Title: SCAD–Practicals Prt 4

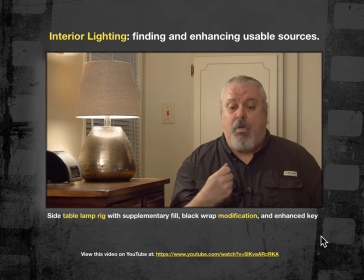247s
A lot of times it is a savings of time. Sometimes it takes the same amount of time. Now I'm going to show you what I did to this lamp in order to make it look good on camera because there were some things that were wrong that weren't going to allow me to take what I consider to be a good exposure.
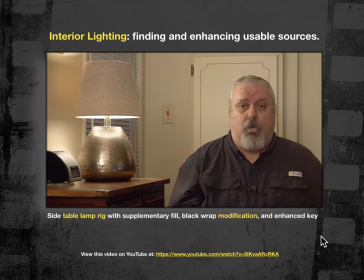266s
So I have a monitor. I can look and I can see what my results are. I have a bedside table lamp. I have a floor lamp across the room that I'm sort of using as a little bit of fill. As the light interval went down in this room, in other words, as the sun outside got darker and darker,
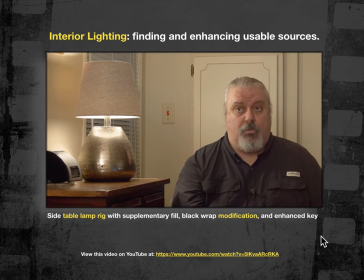284s
I had to add some supplemental fill across the room by taking one of my conventionals and just popping it into the ceiling. That's okay. In earlier takes of this video, when the light level in the room was still higher because there was light coming in from the windows,
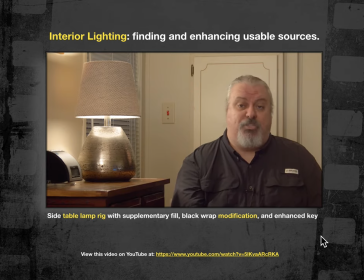303s
I didn't need that additional supplementary light. But as it turns out, multiple takes were necessary, and the sun doesn't stop moving outside just because we're filming. So as the sun was going down, the overall fill level in the room went down.
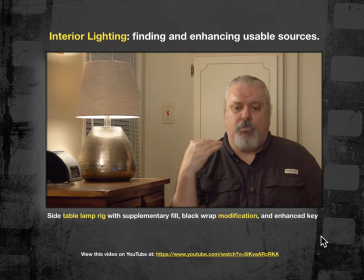322s
That's going to be a problem when you're dealing with practicals and you're dealing with the light intervals that are going to be present at 60 watts, let's say. So I exposed for the lamp, added some supplementary fill, and then I started looking at the problem of the lamp itself.
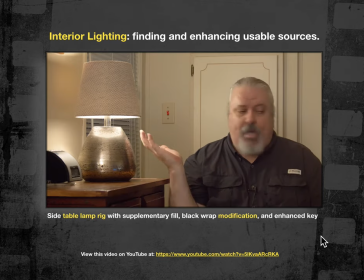340s
Now on the monitor, you can see that everything seems to be working the way it should. In other words, I've got a nice amount of light coming out the bottom. I don't have too much overexposure on the wall, although you're going to get some of this scalloping from practical lights.
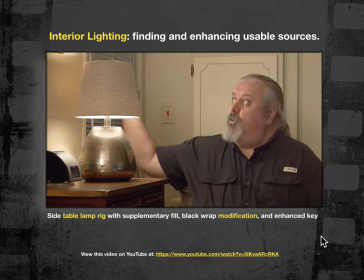355s
This is normal, but you can mitigate some of this. In other words, I have controlled how much scallop is coming out of the top of this lamp
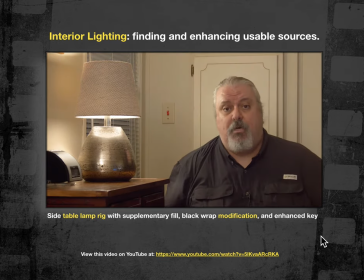365s
by adding some things inside the lampshade that I'm going to show you in a minute. I've also supplemented what is coming out of this fixture with a fluorescent tube, and I like to use these little oxy-LED tubes. You can get them for $15 at Walmart.
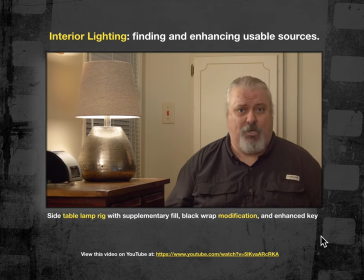383s
But they're nice and small. I'm going to show you in a minute when I take it off the lamp what we're actually looking at. And it's pretty cool because, yes, I see the practical. Yes, it's turned on. There is a bulb inside. It's 60 watts. But it's still not the quality of light that I'm looking for out of a fixture.
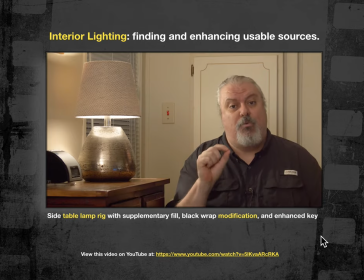400s
I need to be able to control that. So I added some stuff. So let me show you what we did to this lamp in order to make it agreeable on camera. The first thing that I did was, because the lampshade was overexposing on camera,
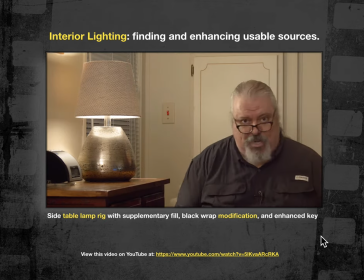415s
I added something called black wrap to the inside of the fixture. Here is a roll of cinema foil. Okay, this is from Roscoe. There's a number of different brands.
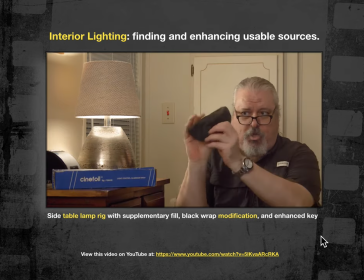426s
But cinema foil, okay, and all it is is black anodized foil, and you can bend it and fold it, and you can mold it into whatever shape you want.
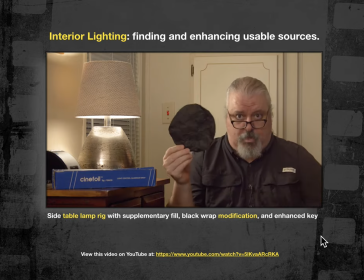436s
I initially tried this round piece to just block the light coming out of the top of the fixture, And that was fine,
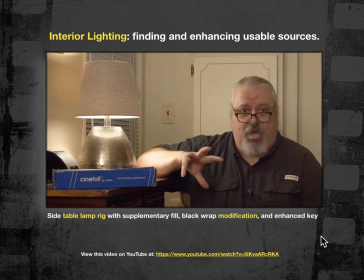443s
but the front side of the lampshade was still too bright, and this highlight right here was blowing up on my histogram,
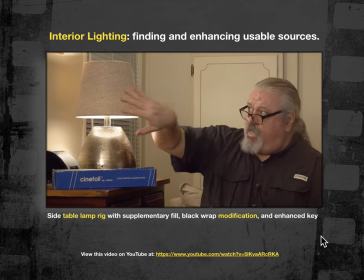451s
and we can't have that. So I added it to the inside, and I just made the whole lampshade darker,
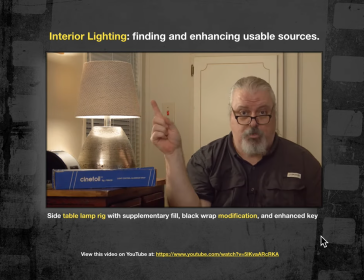458s
but the fill is giving it enough exposure to where we don't really think about this lampshade being much brighter than it would be.
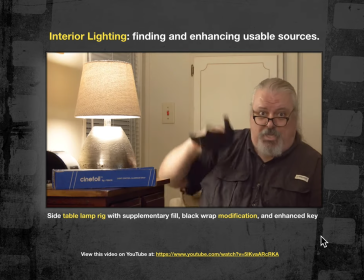466s
But if I take the foil away, you can see just how much brighter that lampshade got.
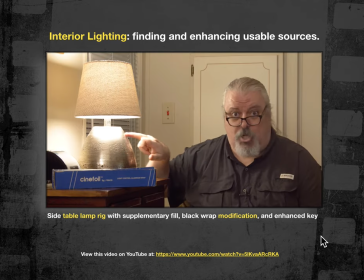474s
And as a result, the resulting highlight is also way, way too bright for exposure.
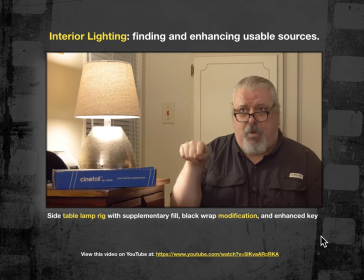479s
This is what we call clipping. And you'll see it on the histogram as a predominant peak in that curve that you're seeing on the histogram.
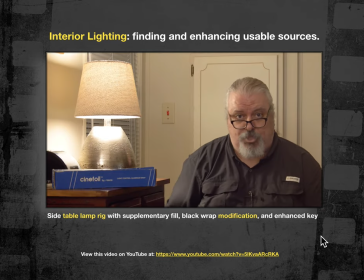487s
And it'll be shooting up and probably cut off by the top of the histogram chart itself. that means that this area is so overexposed there's no more detail in that highlight and it's gone digitally it's gone if we were shooting film we might be able to pull some of that back sometimes if
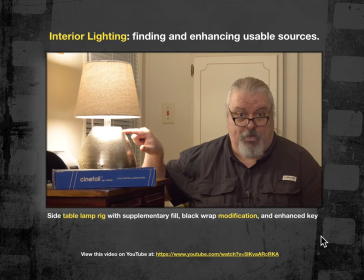503s
you're shooting in raw profiles on a camera like a cinema camera the area lexa or black magic cinema camera sometimes there's some detail
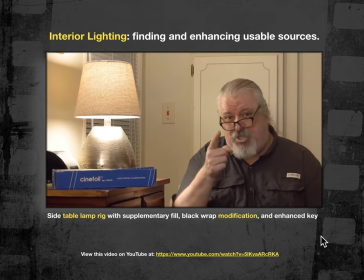511s
that's still in that highlight you can pull it back in da vinci resolve but on my gh5 the dynamic range on this camera is not that great In other words, the number of gray values from my sensor
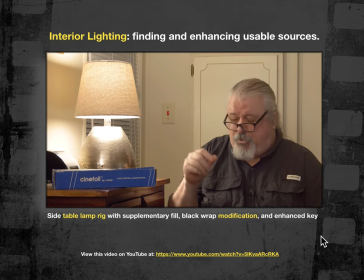526s
is only about 11 or 12 stops of latitude, which means that this highlight is probably blown out, okay? And there's no way to recover from that.
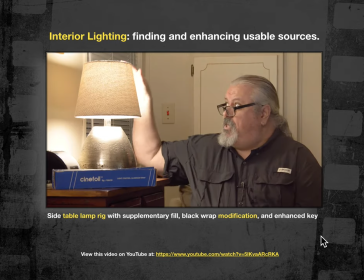536s
So what I did was I black-wrapped the shade, and then I used one of these OxyLEDs as a supplementary fixture,
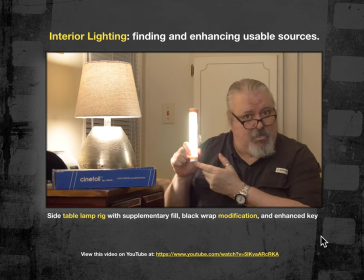545s
and I just dialed up the intensity to what I needed
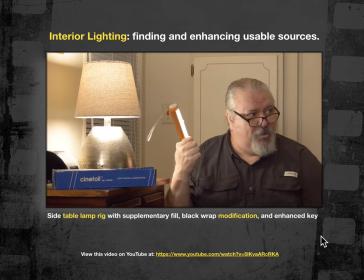550s
until I got the right amount of value on my face.
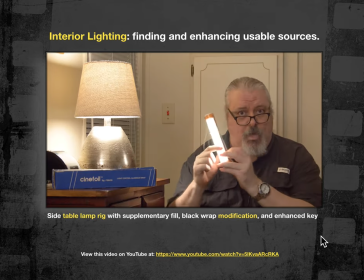555s
And then I just used some full CTO gel because this LED tube is balanced for daylight and daylight Kelvin temperature is about anywhere from 5,600 to 6,000 degrees Kelvin.
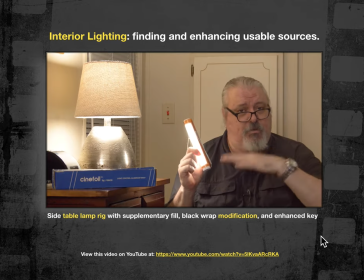569s
So I needed to put some orange gel to bring the Kelvin temperature down to match the output of the lamp.
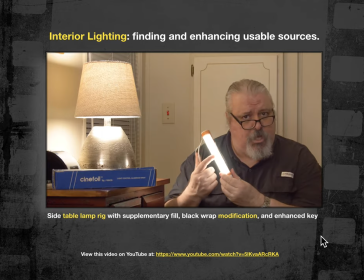575s
So I put full CTO gel on the tube, changed it effectively, changed the output color from daylight 5600 to incandescent balanced at 3200 degrees Kelvin.
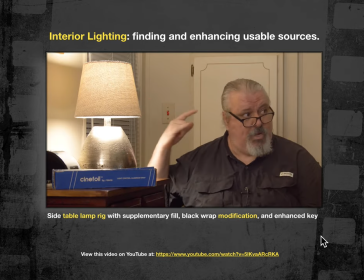587s
It matched the output of the lamp and then it supplemented what my key light needed to be from the lamp. You can see right now that I have the basic shape and that's what we're thinking about.
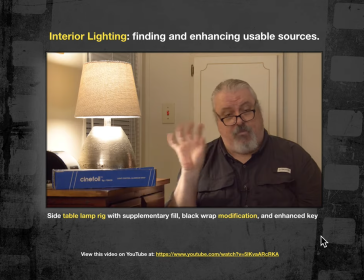598s
Is the basic shape there? If it is and it's coming out of this fixture, if I can enhance this fixture in a way that will take that basic shape and just make it brighter so that I can use it with camera and with my cinema lens that has a minimum stop of a T4,
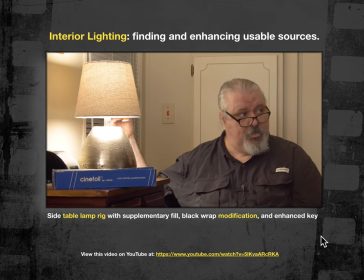612s
then that's all we need. So we just added some additional exposure here until we got enough for a T4 on my lens at 1 50th of a second and ISO 1600. So practicals, if they're on camera and they look real, if I believe what I see, if it looks real,
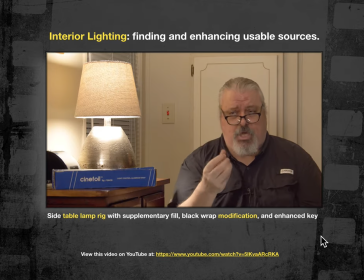631s
if I would expect to see that kind of a light in the shot, if it seems normal to me, if it seems correct, then maybe all I need to do is take what I have to work with and just enhance it a little bit, give it a little bit of extra oomph somehow.
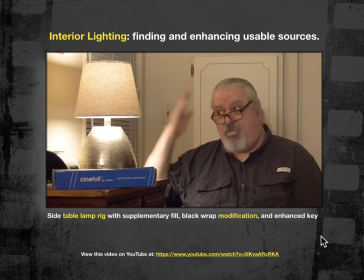648s
In this case, supplemental push in my direction to make my half light a little bit more pronounced so
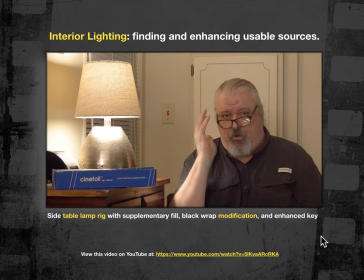654s
that there was a little bit more of a natural-looking fall-off,
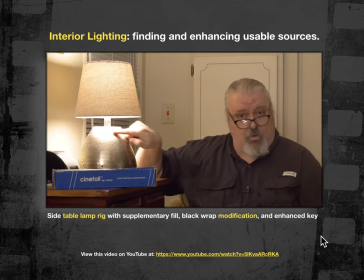658s
and then I just controlled the highlight to camera with some black wrap. And that's how we work with practicals on a feature film. and you can do it too.
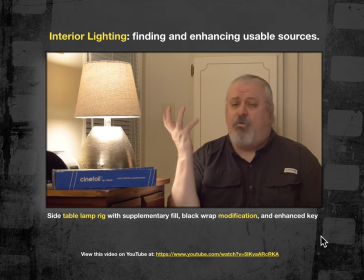669s
So you can shoot in the comfort of your own home with some of your own household devices and appliances. And if you apply a little bit of the three-point lighting philosophy, in other words, key light provides exposure, texture, tone, and color.
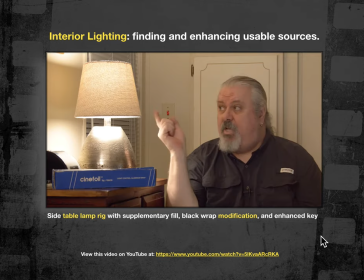686s
Fill light controls contrast and an edge light if you feel you need it. Then if it seems appropriate and if it has the right output, go ahead and use it. Okay, so I hope you enjoyed that. And your takeaways are obviously black wrap,
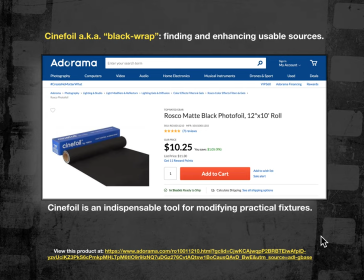705s
which is one of the handiest tools available to us on a film set. My gosh, you can shape, make snoots with it for your lights. You can extend the barn doors on your conventionals with it.
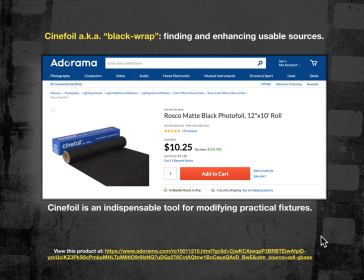720s
You can make barn doors for a light that doesn't ordinarily have it out of black wrap because it's fully poseable and shapeable And, you know, you can use it a few times until it gets all gnarly and wrinkled up. And then you toss it away. And it comes on about a 20, what's this?